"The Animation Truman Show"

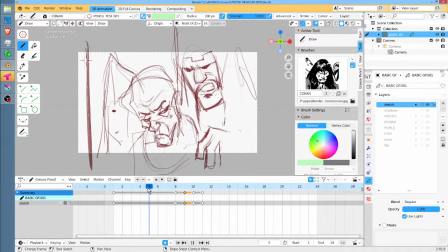(12:26)
Okay, so once this happens, question, do we need a breather? Here's the logic. The logic is, in other words, do we need a breather for the audience to digest this action before he starts talking?
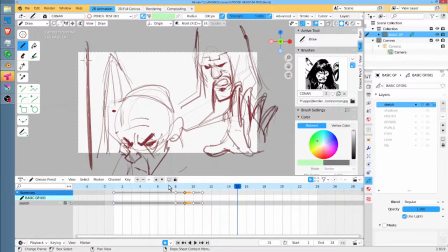(12:42)
And my answer is maybe. So let's give him a breather, because obviously, in practical terms, we always could go back and delete these frames and move it closer anyway. So there's no compelling reason to give ourselves options if we can.
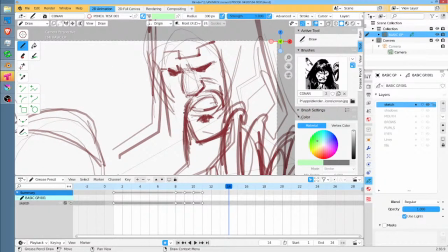(13:00)
I should say, I didn't finish my sentence. Erase what I just said and restate it as, it's good to give yourself options if you can. Okay, so here what we're going to do is I'm going to turn on additive drawing. All that does is when I start drawing, it doesn't erase and create a blank frame for me.
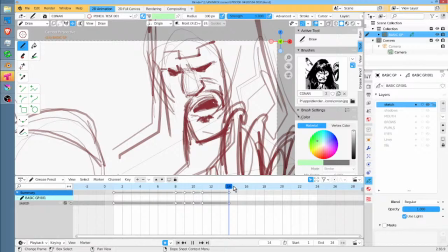(13:22)
Okay, because all I'm doing here is lip sync. And I'm just doing anime style lip sync, which I always do on this show, which means you basically have
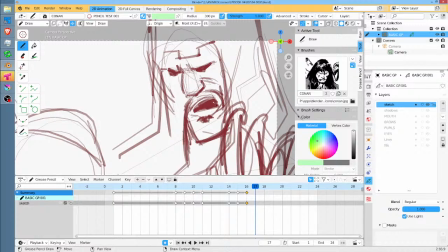(13:39)
small, large, small. I may actually be making the algorithm backwards. Almost closed. And once we get into dialogue in an 8 frame per second cartoon,
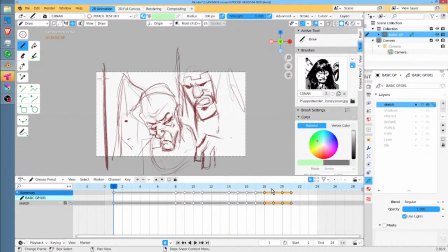(13:56)
you tend to stop moving everything else, because everything else moving sort of distracts from the storytelling. Yeah, that's perfect. I would say this could stand to be closer, and it might be interesting.
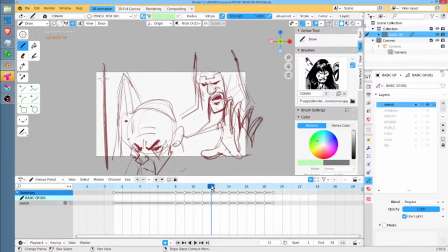(14:11)
Well, if I was going to change something about the positioning of his hand, I'd have to do it in every frame here. So instead, let's change the positioning here, just in this one frame.
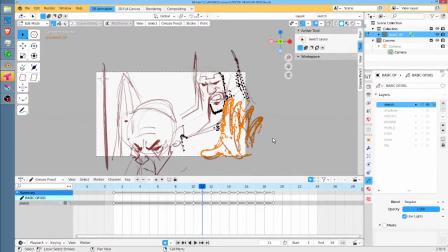(14:25)
So what I'm going to do is grab this. I'm going to scale it up slightly. So I'm hitting shift so that the scaling is, I can move my mouse a lot, but the change is not that great. So I'm going to move this just a little bit towards him, so there's just a shift in direction into the dialogue.
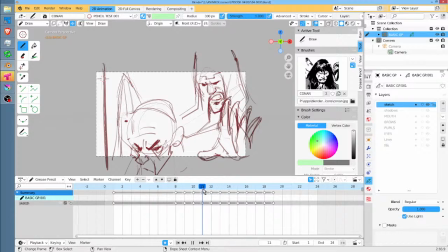(14:45)
Yep, that's beautiful. That little tiny change from here to here feels really good when it plays back. It just gives it a little bit more life. Okay, so there is one problem.
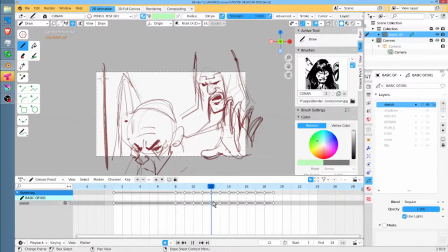(15:04)
I'm thinking about the other soldier in the background.
Okay, so his line is, "Get it moving, traitor. Get moving."
Okay, let me do that.
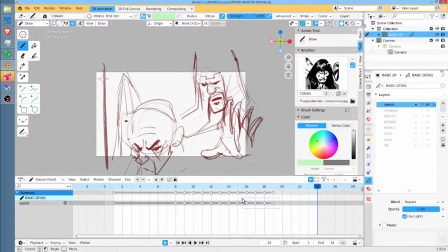(15:19) "Get it moving, traitor."
Okay, there may not be quite enough lip sync there, so let's do that.
"Get it moving, traitor."
Perfect. The reason we do lip sync the way I do it here, there are no phonemes.
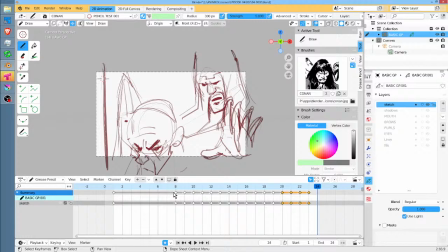(15:35)
There's just open mouth, more open mouth, and almost closed mouth. And the reason for that is that the show does get translated into different languages. So whatever the people are saying needs to work as lip sync, no matter what language is being used.
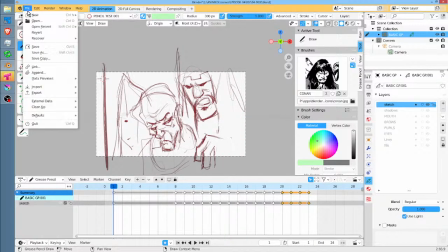(15:53)
That's been the age-old methodology of the anime industry, and let's face it, folks, it works.
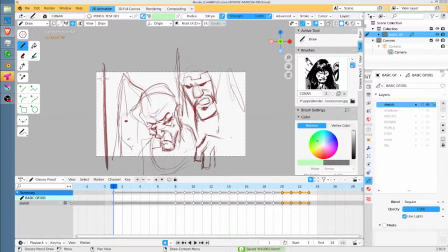(16:00)
Anything going on in the chat? Nothing. Nothing.
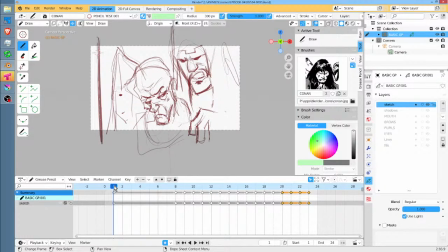(16:03)
I do find it fascinating, and I'm not going to complain about it, that maybe you could blame it on me, but it's interesting to me that
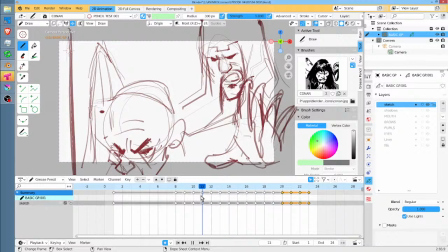(16:14)
it's very interesting to me that what I'm doing here is precisely what no one actually wants to watch.
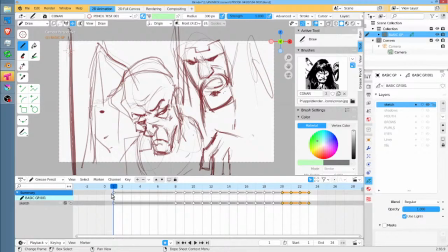(16:23)
If I was blathering endlessly about AI, which I'm big on AI, it's quite a useful tool.